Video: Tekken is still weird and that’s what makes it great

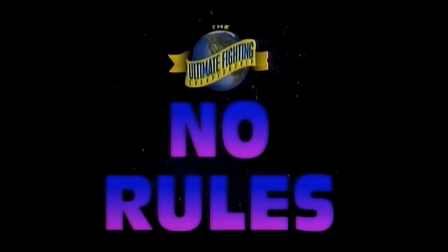248s
There were barely any rules and no weight classes.
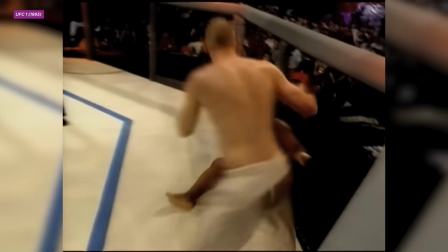But very quickly, it became clear that UFC was not going to look like blood sport.
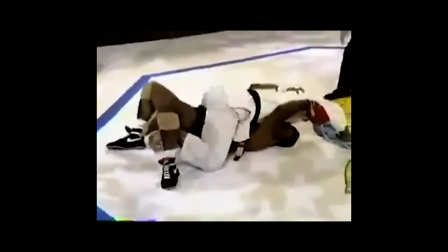260s
It wasn't going to be King of Fighters. It wasn't going to play out like the battles we'd constructed in our childish imaginations.
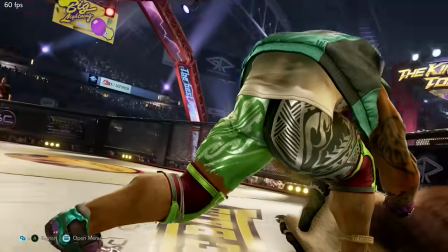268s
UFC took our purebred puppies and exposed their hip dysplasia and chronic respiratory infections.
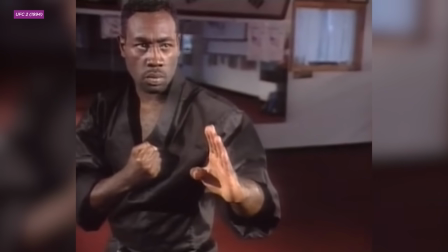274s And I'm going to slide it.
Karate is an art of hard, straight lines. Kung Fu uses more sweeping arcs and delicate forms.
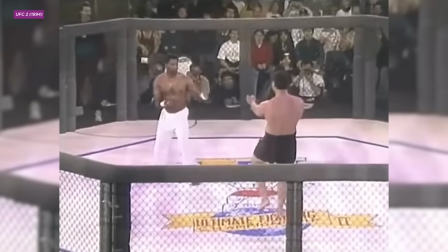282s
When the masters of each art approached each other in the UFC ring, we saw their unique stances,
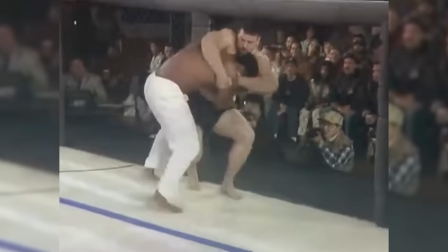287s
but the moment they touched, it all collapsed into shapeless, violent mush. Ninjutsu vs Taekwondo ended on the ground. Five Animal Kung Fu vs Wing Chun ended on the ground. Nobody looked like they were doing the martial art they said they did, and nobody looked confident.
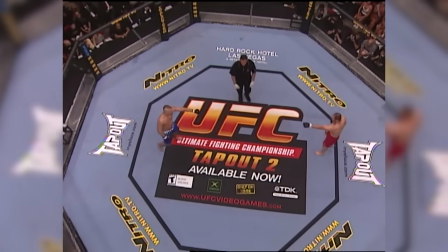302s
The winners were the rare freaks who wanted to be on the ground. To survive in the world of UFC, fighters set aside their old labels and took up a new one.
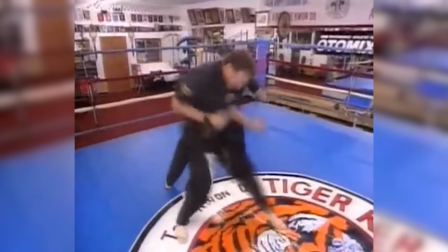311s
Mixed martial arts. As the years went by, we said goodbye to Kung Fu guys, Jitsu guys, and Kenpo guys.
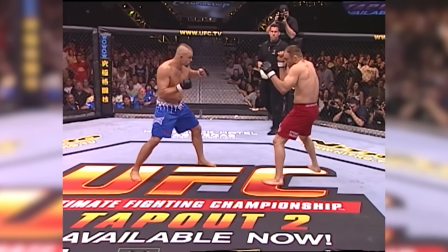317s
The most successful MMA guys developed a house style that borrowed the most effective techniques from lots of martial arts, like boxing,
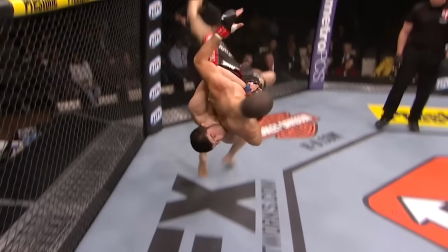325s
judo, Muay Thai, wrestling, and Brazilian Jiu Jitsu.
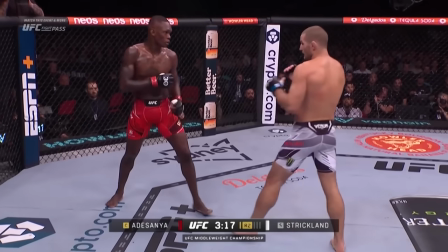328s
The sport got more popular and more entertaining, but it also became clear that it was never going to be the kumite we had imagined. Martial arts had to be compromised when they were translated into video games, too.
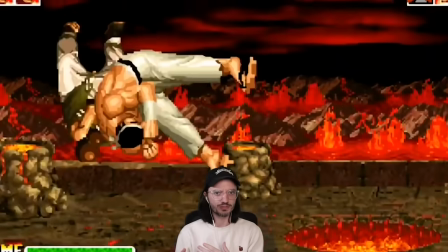342s
Lots of games leveraged the appeal of seeing which martial art would win in a no-holds-barred showdown, but everything had to be adapted to work on a flat plane.
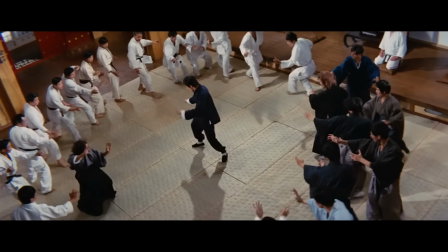351s
It goes without saying, but most martial arts make use of all three dimensions. Bodies can move in arcs, slinging spinning kicks, and hooking punches.
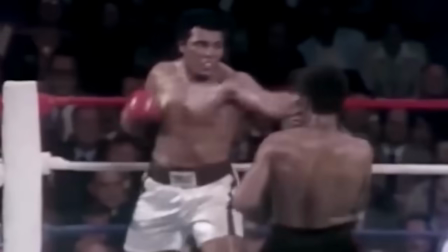360s
A boxer can dip under a punch or back away, but with deft footwork, they can also slip past the attack. But on a 2D plane, representing those techniques is a challenge. Devs have to thread a tricky series of needles,
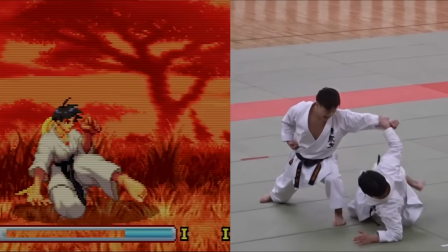372s
making each punch and kick evoke its real-life inspiration while also moving at the accelerated
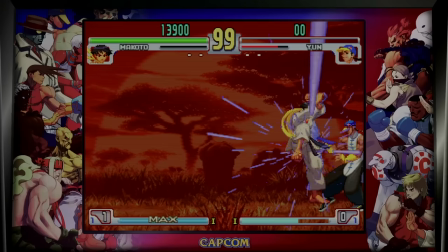377s
pace of fighting game frame data and staying legible from a 2D perspective.
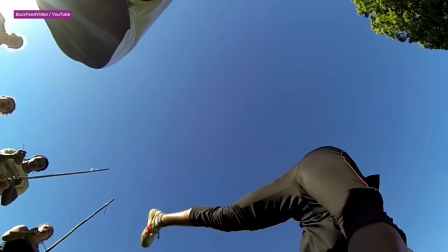381s
In Third Strike, you can see how the very 3D martial art of Capoeira was adapted to a flat plane.
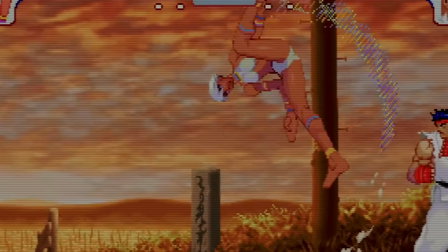387s
Some techniques that would normally spin horizontally have been altered to spin vertically, which lets you see the rotation of the extended limbs.
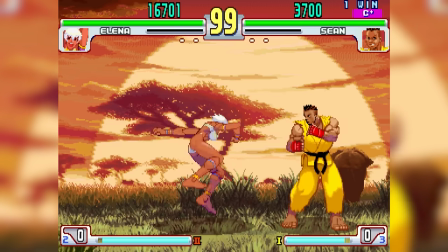394s
The developers also tried to keep some of the horizontal spinning moves, but the visual clarity suffers a bit.
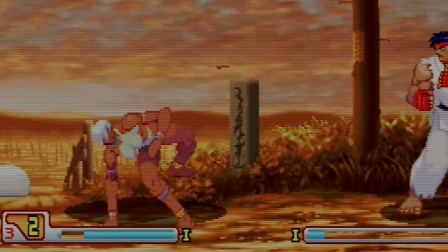401s
Here you can see they tried to create a nice silhouette for this moment of impact, but the transition in and out of that ki pose is a little mushy.
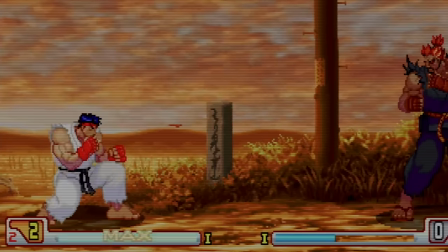408s
Especially compared to, say, Ryu's thrust kick, which has a very clear horizontal line of action.
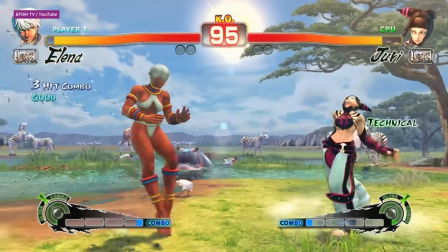414s
When Elena showed up again in Street Fighter IV, they had transitioned to 3D animation, but they were still on a flat plane.
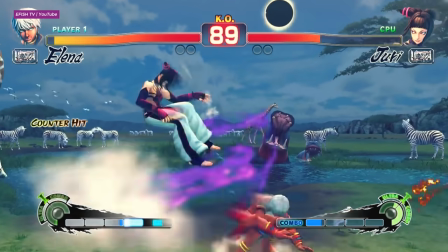421s
This time, the artists decided to use more visual effects to reclaim some of the movement lost to 2D.
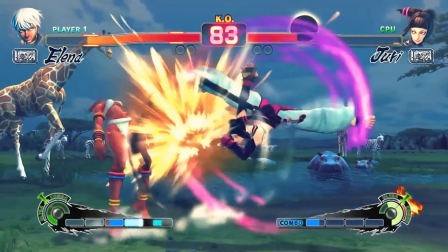426s
Her spinning horizontal kick and lots of her spinning moves are now accompanied by long, arcing motion lines to sell the rotation. The developers created an abstraction of Capoeira to better portray the spirit of Capoeira within the constraints of the game.
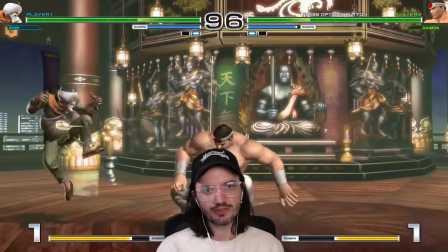440s
This is true for any martial art that gets translated into a video game, and it's especially true in 2D fighters. But Tekken sets itself apart from most fighting games by using all three dimensions.
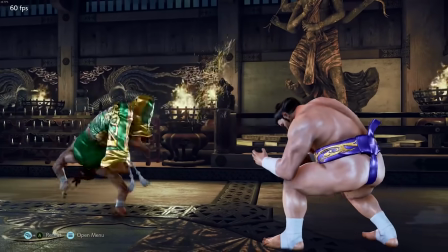451s
Hybrid mo-cap hand-tuned animations showcase each stance, movement, spin, and flourish in their full glory.
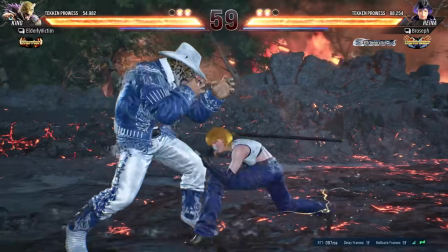458s
By design, Tekken runs at a slower pace than most fighting games. That means that real strikes don't need to be altered as drastically to match the game speed.
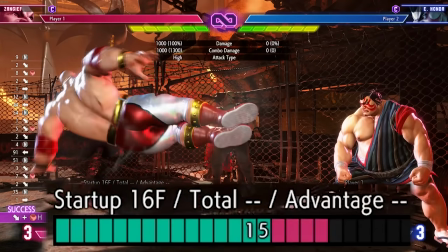465s
An animator on Street Fighter has 16 frames of animation, or one quarter of a second, to sell the complex motion of a dropkick.
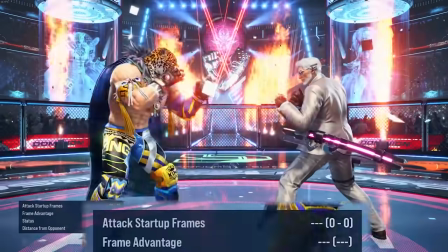472s
In Tekken, that same dropkick can unfold over a comparatively leisurely 28 frames.
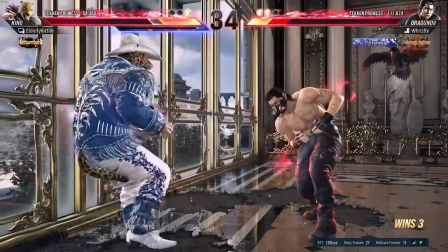478s
Even though Tekken's animators still bend and break character models to sell the speed and impact of moves, their use of 3D animation reduces the abstraction.
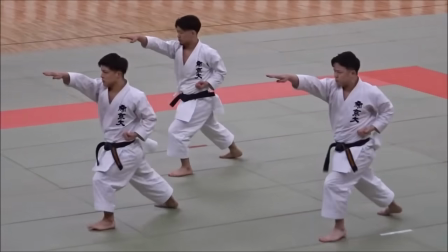486s
That makes it easier to draw the line between the martial arts you've seen in the dojo or on the silver screen and what you're seeing in the game.